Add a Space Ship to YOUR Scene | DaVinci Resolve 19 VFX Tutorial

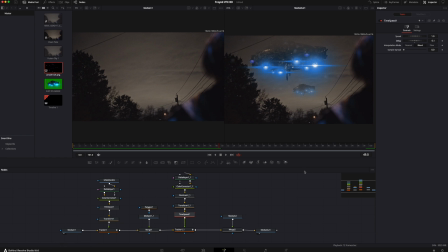[12:23]
That's got them moving just ever so slightly out of sync and helps sell the illusion that they're not just a copied and pasted element,
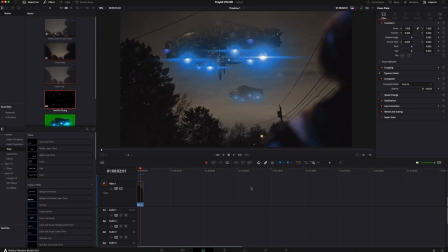[12:31]
which is exactly what they are. So let's go back to our edit page and check out what we've got.
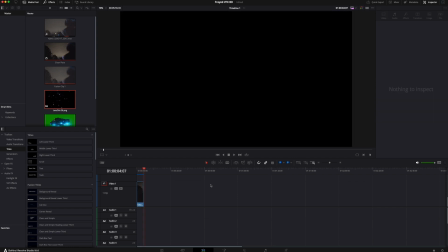[12:41]
Not too bad. And that's exactly how we did this shot from the short film.
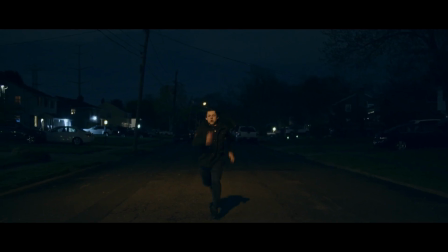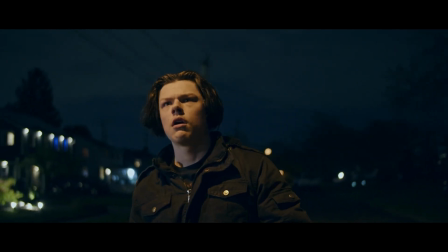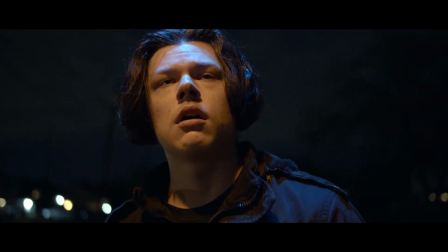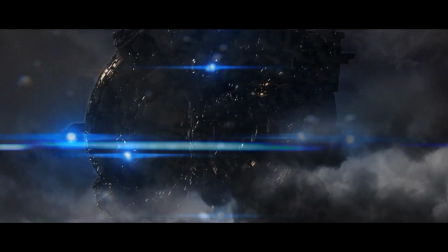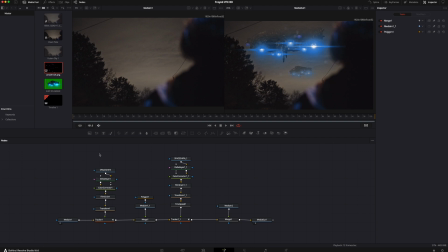[13:07]
So this is our node tree. It's not too bad. We've got our ship, our main ship, and our tracking information there. We've got the atmosphere that we drew by duplicating our background footage to help hide this in the clouds.
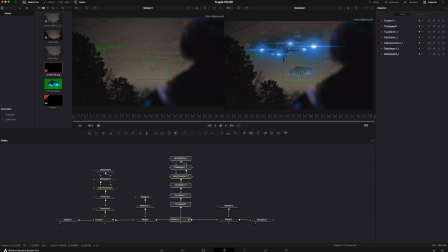[13:21]
We've got our second ship that we just copied and pasted and retimed to not match this one exactly. And finally, we have our overlay of our little water droplets on the screen to help tie the whole thing together. That's it. And if you dig the video, please consider liking and subscribing.